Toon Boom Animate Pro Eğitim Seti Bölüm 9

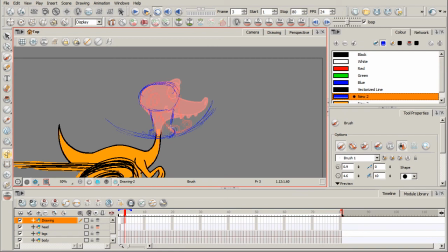4:07 So on this head pose right here, I like to have the head pointing down so that it's not looking directly at us, the viewer. And this will just make everything feel a little bit more natural, a little bit more fluid. So I'm just sketching these in. Again, we're going to pause the video and I'll add in nice clean line work and color.
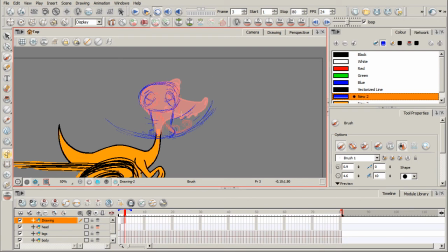4:27 When we come back, I'll show you how we can flip one of the heads. And if you watch the lesson on arcs, you'll know that I kind of like to show just a little bit of a hint of the previous drawing as well as the one that will follow on this particular pose. It's kind of a nice way to get a little bit of motion blur in there.
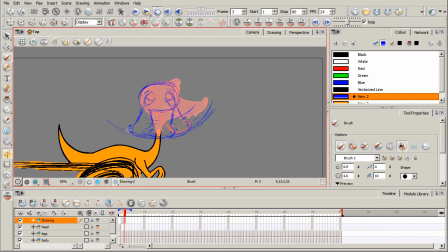4:43 And of course it depends on the style of animation you're kind of going for, but it's something I like to do. Okay, so we've basically drawn, or sketched out rather, a couple of additional head poses.
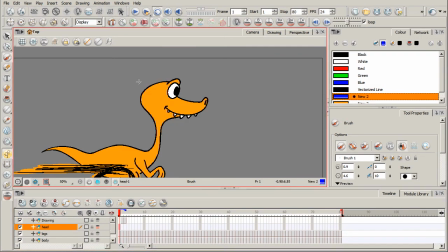4:56 Okay, I'm going to be duplicating these and flipping them in addition to duplicating this head pose where he's looking straight ahead and flipping it, and that'll give us a nice whipping around motion. Okay, so I'm going to go ahead and pause the video, and we'll be right back with our clean line work and color.
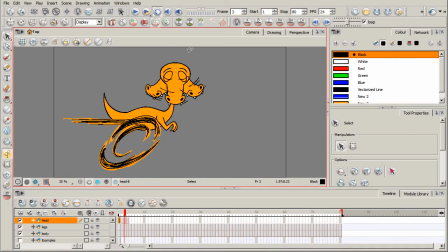5:16 Okay, we're back, and I've basically taken that 3/4 head pose in addition to that intermediary head pose, and I've added some line work and color. And then I took that 3/4 head pose that we have right here, I duplicated it, and I flipped it.
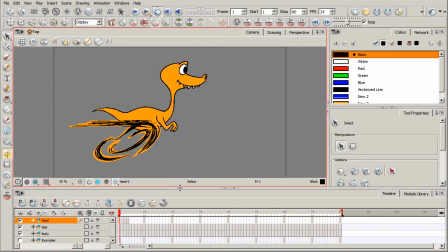5:30 Okay, so you can start to see how we're going to get that head turning around. So I'll go ahead and walk through with you taking our final head pose that we need, duplicating it, and flipping it, which will be this first pose that we have right here where he's looking straight ahead.
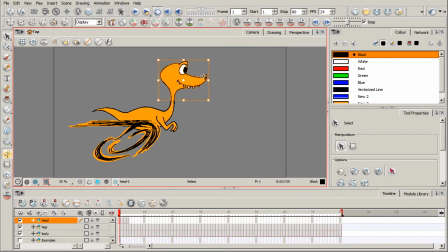5:44 So I'm going to take my selection tool right here, and for the head, I want to go ahead and select all of that line work right there. Okay, and it's very easy to select because I've basically flattened all that line work. Again, check out our Introduction to Character Design course for more on that.
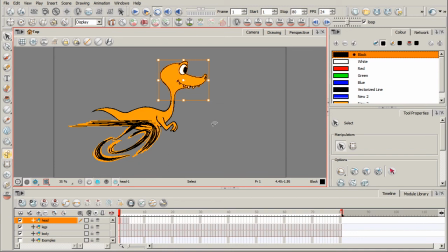6:00 So I'm going to go ahead, having it selected, I'm going to hit Control-C. Now, as a side note, I want to mention that I have my line work on a line art mode right here. It's basically, think of it as a layer for your layer. Okay, so that's what I have that on.
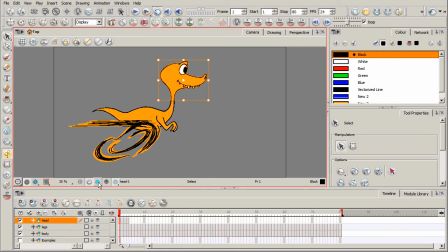6:18 And then I have my color art on this color art mode right here. So I like keeping them separate. In the event that I need to make adjustments to one or the other, I'm not affecting one or the other. Okay. All right, so having copied it, I'll come over here to our 5th frame, and I'll hit Control-V to paste it.
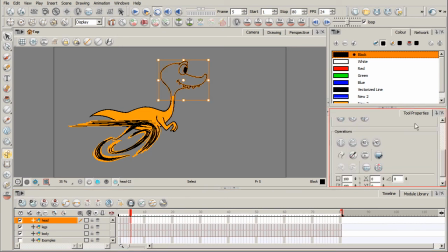6:36 And of course, I need to flip it. So I'll come over here to our Tool Properties under Operations. We'll hit this button right here, and that'll flip it. And then using my selection tool, I'll go ahead and just move that head where it needs to be. It's right there. All right, very good. Going back to that first head pose, I want to switch to my color art mode.
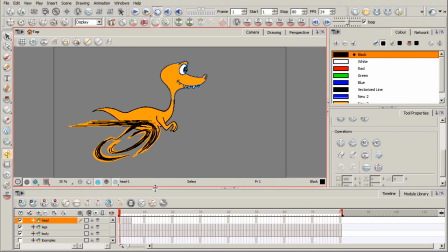6:56 And again, you don't have to separate your color art and your line art, but again, it's something I prefer to do. So just selecting all of my color art there. All right, I'll hit Control-C to copy, come over here to our 5th frame,
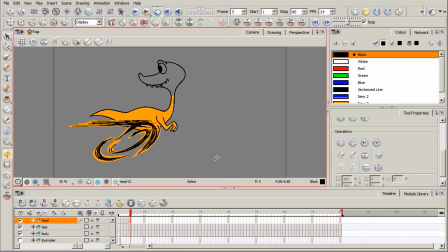7:12 our 5th cell, making sure I'm still on my color art mode, and hit Control-V to paste that in. Let's go ahead and try and copy that one more time. It doesn't look like I hit the correct keyboard shortcut. Okay, let's try that again. So Control-C and then Control-V.
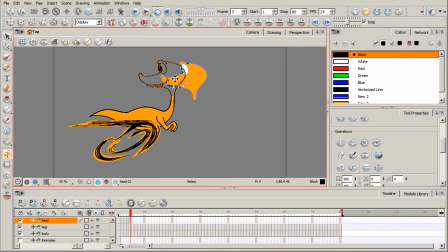7:29 There we go. And of course, I'll go ahead and flip that, and we'll move that where it needs to be. All right, very nice. So now we have our nice kind of whipping motion there of our character's head. So this is where I want to adjust the timing to kind of complete this animation.
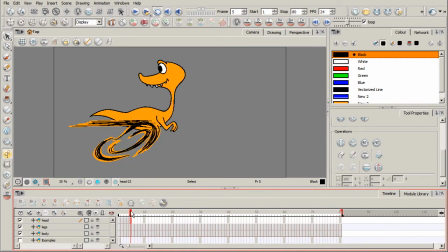7:46 I don't want this secondary action of the head whipping back to really happen immediately. I want to give the viewer a couple of beats to really absorb the main action, which is of him, of course, running. So I'm going to go ahead and select the 2nd frame and the 5th frame, so those cells right there, holding Shift.
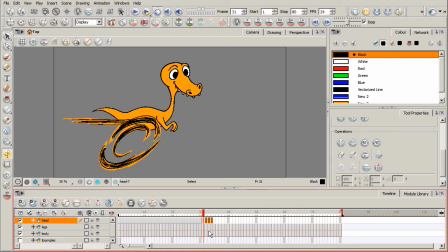8:06 And let's go ahead and come down a ways, maybe around frame 30 or so.